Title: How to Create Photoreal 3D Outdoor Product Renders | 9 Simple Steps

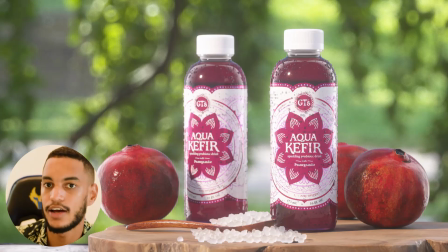0s
you're someone that struggles with outdoor scenes in 3D and how to make them look more photorealistic, how to make them look more professional,
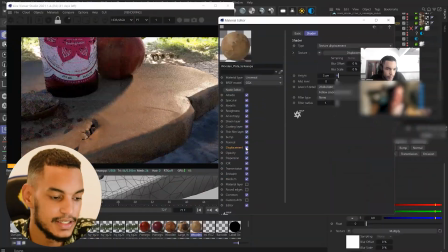5s
and just overall well put together, today I'm going to go over a few tips that I use and have been applying to my students to help their outdoor scenes just
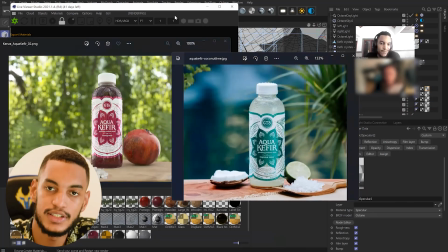12s
look drastically better. So this project is Kenza's project. You'll see the before.
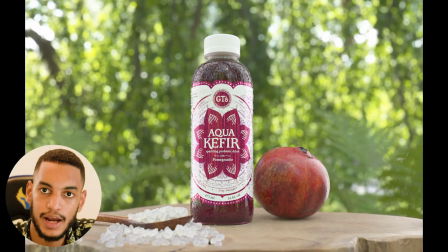15s
This was a work in progress, and she's a student in our program, so we're basically going over what we can apply to the project to make it look much,
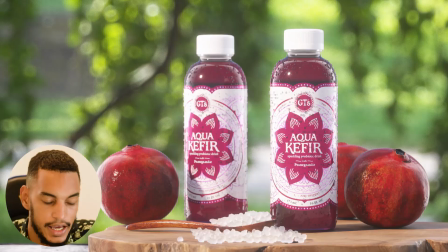22s
much better without having to change big things like the modeling or the texturing of the actual project. And then you'll see after a lot of the changes are made, the project just looks drastically better.
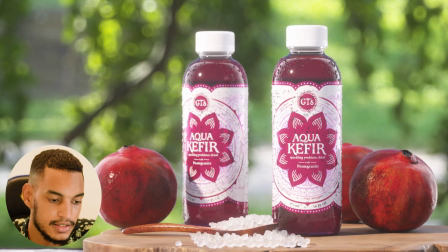30s
She's actually developing this project and making it into something really nice. Everything was custom done by her, the labels, the bottle.
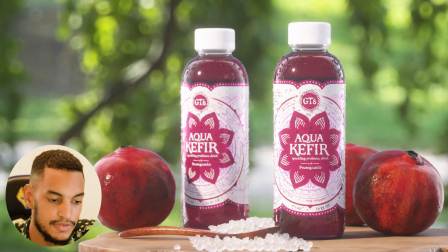36s
Her links will be in the descriptions. If you've got a company that needs visualizations for products like this, then I'll definitely reach out to her.
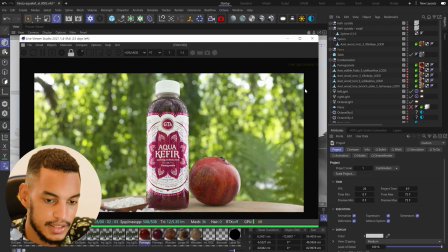42s
She's great to work with. So step one is the camera. That's the first place that I would start. So by default, you get a 36 milliliter camera, which looks okay in general. But I always recommend for outdoor scenes especially, use a compressed lens.
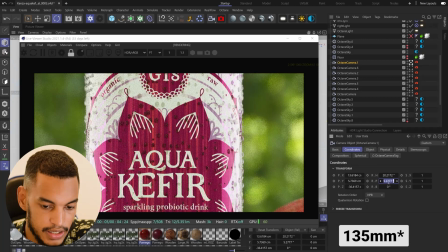56s
So we bumped our lens up to 35 millimeters. We straightened out our camera here so that it's not at an angle looking down and up.
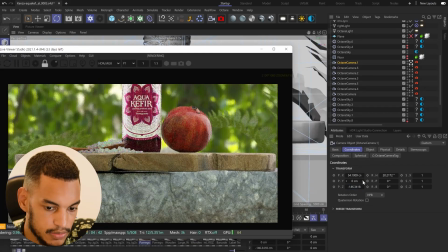64s
Then we can zoom out just to get the product to fill the frame again and move the camera up a little bit like this.
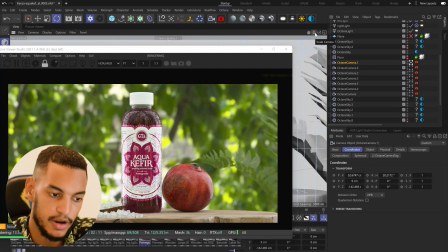72s
The compressed lens does two things. It stops distortion of the product if the camera is very close up, so the product doesn't look like it's getting stretched and stuff, but it also separates the background from the product and removes a lot of the visual distractions, which just drastically makes your scene look better. Already we're seeing quite a big improvement on the scene already, and we really haven't changed anything but the camera.
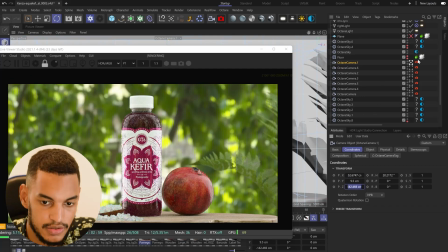91s
And then the next thing I would look at is the camera settings. So you can increase the depth of field here.
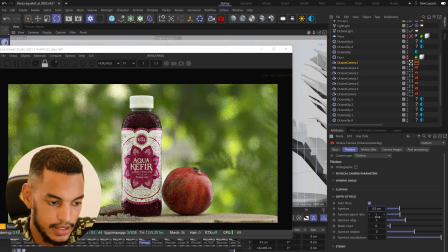96s
Let's say we go 0.9. That will increase the background blur, which separates the product from the background even more.
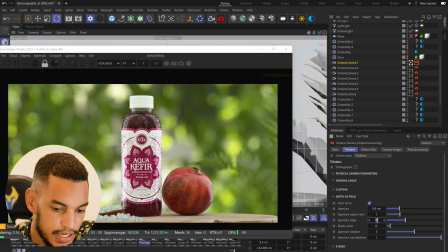103s
What I also like to do is increase the aperture edge to like 2. That'll increase the highlights around the depth of field, which I find that it often just makes your products look more pretty and your scenes more pretty. It looks more visually interesting because the background and the bokeh has highlights, which often increases the aesthetic visual appeal.
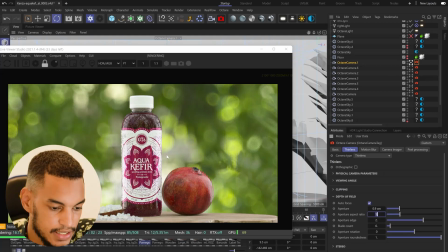122s
So already we're seeing a big improvement to the scene. The next thing I would look at is the lighting.
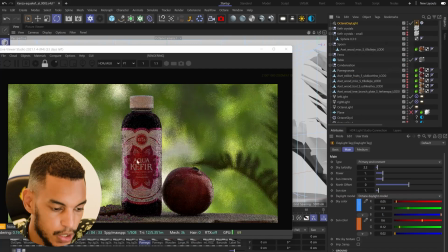126s
So if we look at an outdoor lighting perspective, what we need is more direct sunlight to cast shadows.
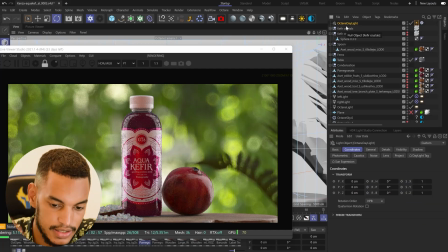133s
I can insert a sunlight here.
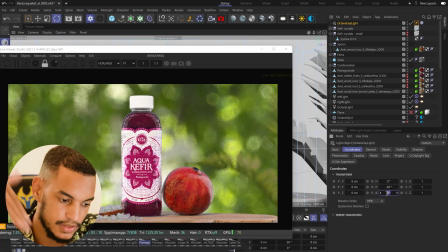135s
I can, you know, make it minus 30 degrees so that it's facing downwards a little bit like this and it's not straight on, so that it looks more like a sun.
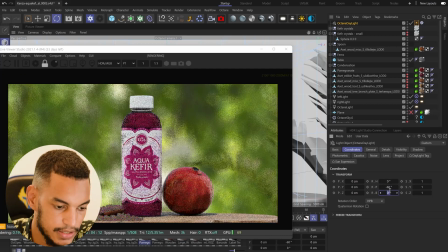143s
Maybe we do like minus 60 and now it's like more of a
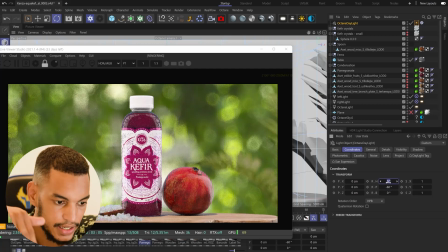148s
daylight. Then we can angle it to the side so that there's some light coming from the side here.
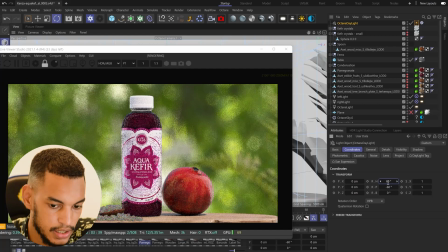152s
So let's say we go 60 degrees this way. Let's try 60 degrees the other way.
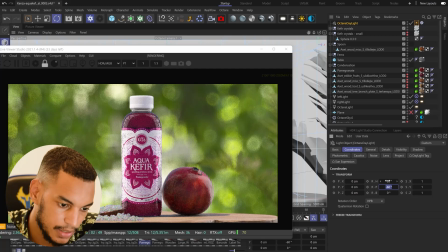158s
And now you can see we've got some sunlight, but it's coming in from the side, which add some actual shadows, which is what you'd see in real life, to the scene itself. So now it's casting shadows on the fruit and on the wood, and immediately our scene just looks way better. Now that's on the sunlight and the environment.
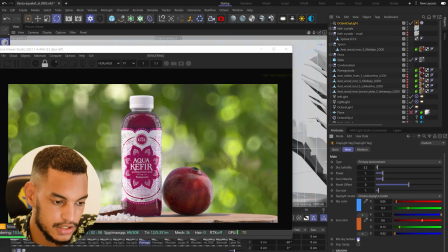175s
What I'd also do with the sunlight is tick on mix sky texture so that the sunlight and the HDRI are collaborative.
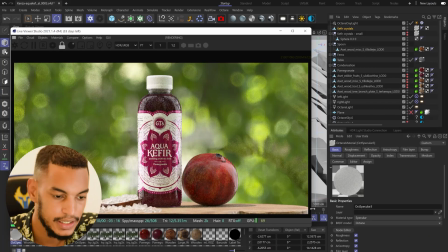182s
The next thing I would look at is the area lights, if you have any. So the area lights here, I would add some gradients on them.
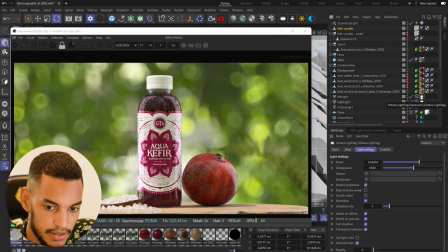189s
It'll just make your product look more visually appealing. So on the left side, we can add a gradient onto that one and we can look at which way it's facing. Generally, you want the softer and the darker part to face inwards. So here we need to invert it so that the one on the left, you know, is pointing inwards.
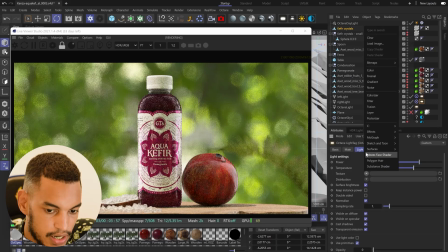207s
And then we add a gradient onto the right side as well, like this. And now our lighting will just look a bit better, both on the product, but also just the sunlighting, the HDRI.
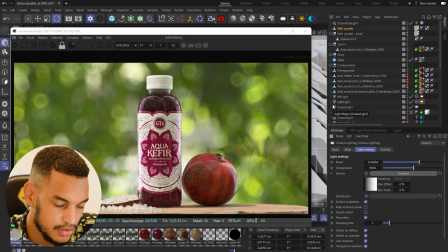219s
You can rotate the HDRI different angles to see, you know, what's the most appealing look for you. And immediately, just a few minutes after making these changes, you can see the beginning and the way it looked there. And the way it looks now is just drastically different. And we haven't really changed much about the scene, but you know, the camera and a bit of lighting, like we haven't really needed to change anything that drastic.
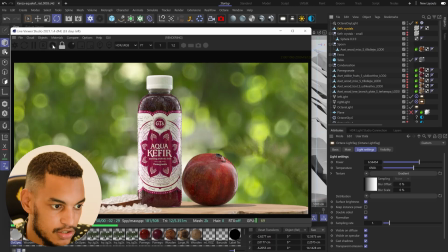238s
The next thing I would look at is, you know, post-processing, because in reality,
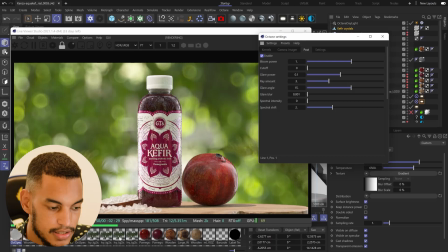242s
a sun would often cast some glows and rays and stuff onto your scene.
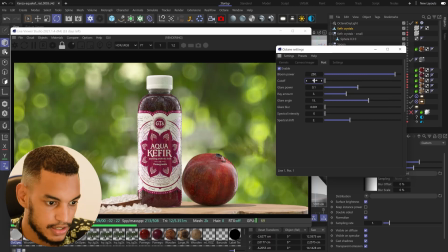248s
So you can add some post-processing. If we increase this to like 250 here, we see what that looks like. We need to cut it off a little bit so that it's not glowing on everything and maybe just on the sun here. So we just need to optimize this depending on the scene that you have to get the post-processing in just the right place.
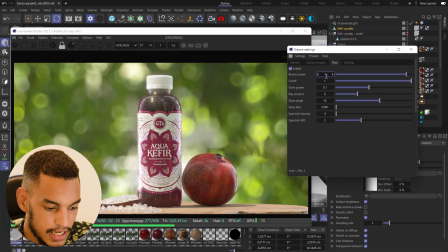267s
Maybe we'll decrease the intensity a little bit so it's not as strong. And now you'll see that we've got some of these like glow and stuff, which is what you'd see in reality if the sun was very strong, which just adds a bit more realism.
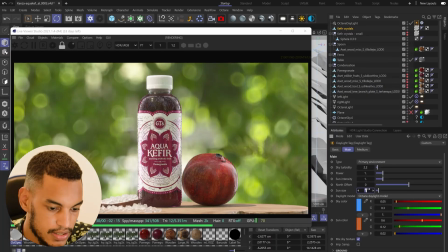280s
The sun, you can also increase the sun size to like 10 or 20, because in real life, you know, the sun is very big, and with a bigger sun and a bigger light source, you get softer shadows. So that also might help your scenes look a bit better.
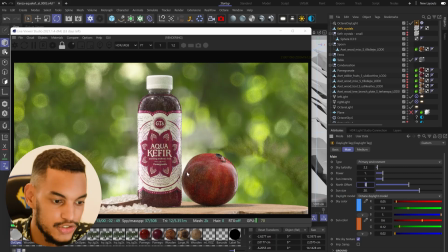295s
Of course, you run through all the basic things in 3D, geometry checks, topology checks, materials. In Kenza's case, one little thing that we spotted that she was missing is on her droplets,
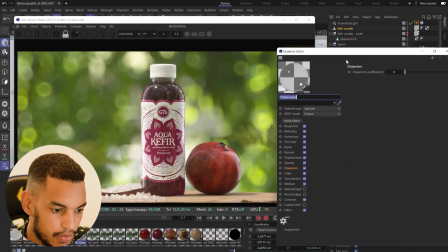307s
she needed to tick on fake shadows because right now the droplets are having this black look on the front, which is not correct. So the fake shadows will help with that so that it's more transparent and just increases the realism a little bit more as well.
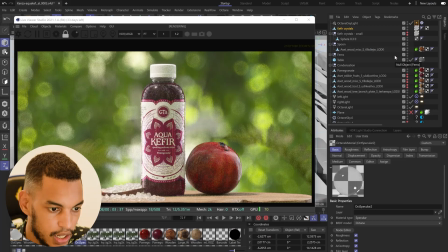323s
Overall, her materials and textures and stuff are set up very well. There's just like a few little things like that that was affecting it.
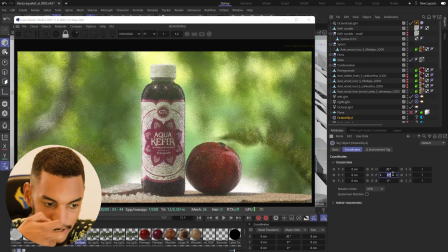329s
So here I can rotate the HDRI. You can try it like 30 degree increments to see what's the best angle.
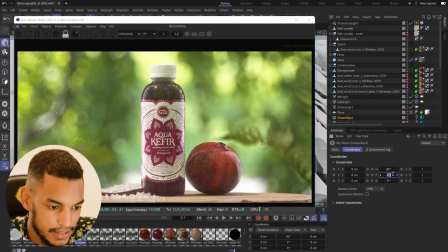335s
I might say like, wow, I really like this angle here. It's bright, it's beautiful. You need to spend a bit of time actually testing this for your scene. And then you need to clean up and organize your scene because often clutter and disorganization with your project structure filters into your scene.
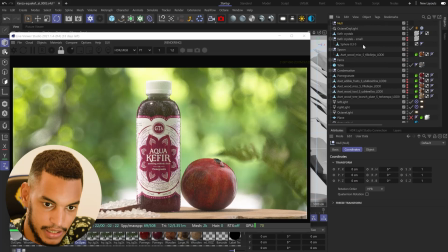349s
So I'll group everything correctly, label everything correctly, remove things that you don't need. So all your lights you can put under a lighting null. Everything that you don't need or won't use, you can remove. Your products you can put under a group and null.
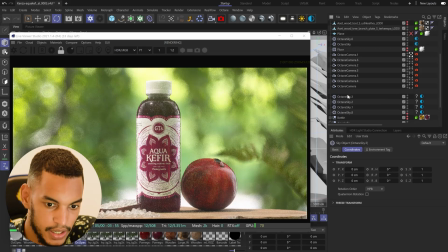364s
All of these things just to remove any distractions because you don't want things that are not needed to be taking away from your scene.
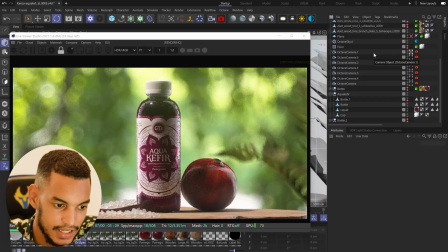373s
And already I've gone and deleted a bunch of stuff. And now we're just seeing like what the scene should look like without all of those distractions. Here we're already seeing it's already looking visually better. We might be lacking some lighting on the front, so that's something that we can fix.
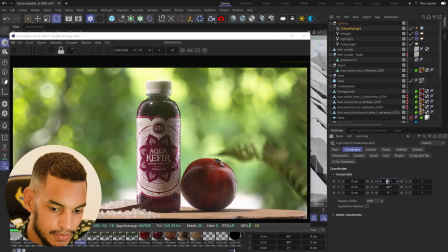387s
We can go into the sunlight again here, and maybe we can rotate this a little bit so that it's a bit more front on,
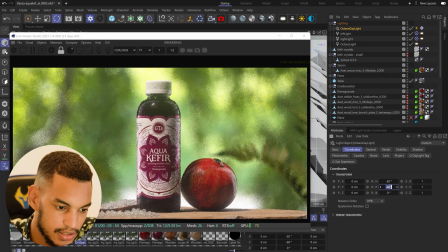395s
so that we have more lighting on the front of the product and it's not so dark. You can adjust your area lights.
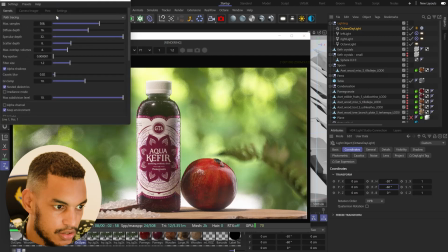401s
There's a lot of things that you can do depending on the scene that you have. If we go into the render settings here, also increasing your specular depth,
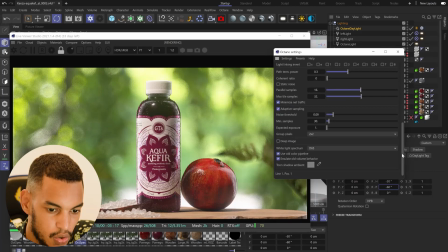409s
adding in global illumination, all of these things will all help your scene look better. Denoising, making sure your imager is set up, all of that stuff. And now instantly we're seeing a huge difference from the way it started.
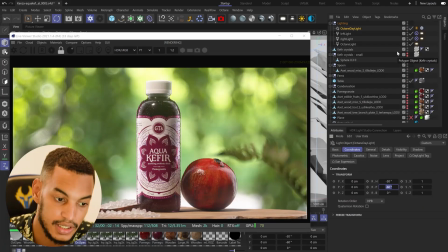423s
Now what we can do, we can start to introduce things to the scene that just makes it look more visually complex. An example of that would be more products, more fruits. You can add leaves in the background. All of this stuff will help.
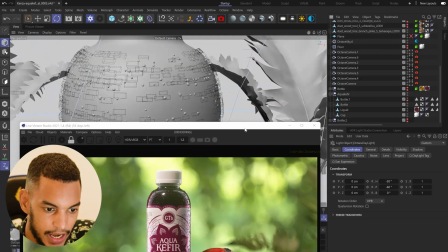435s
So here, if I just go into the scene itself and I just start to, you know, increase the more visual complexity.
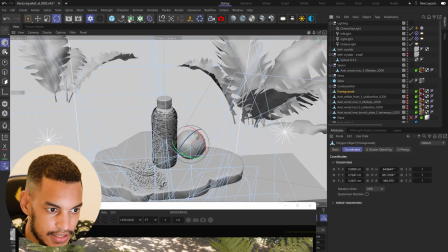444s
So here I can take the fruits, I can instance this to help save on memory and stuff like that. So here we have a copy of the initial object. We can then go and move that object to another part of the scene. Let's say here, you can go rotate it as well, like so.
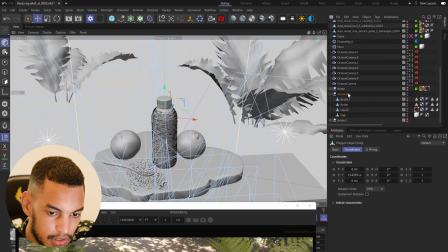464s
Then you can take your main product. You can also create an instance of that as well. So here I can say instance. Everything that's attached to your main product as well, you can put inside there. So you don't need this bottle, so we can delete that. The condensation that she created, you can put that inside of your main product.
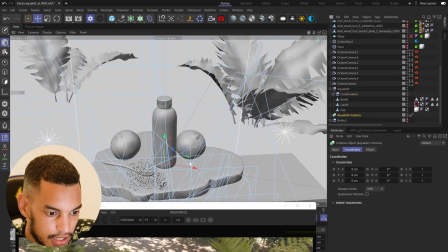484s
So that's also instanced as well. Then you take your main product, you know, you just move it to the back. Maybe you move this fruit that way, like that. This one, we can rotate, you know, 20 degrees that way.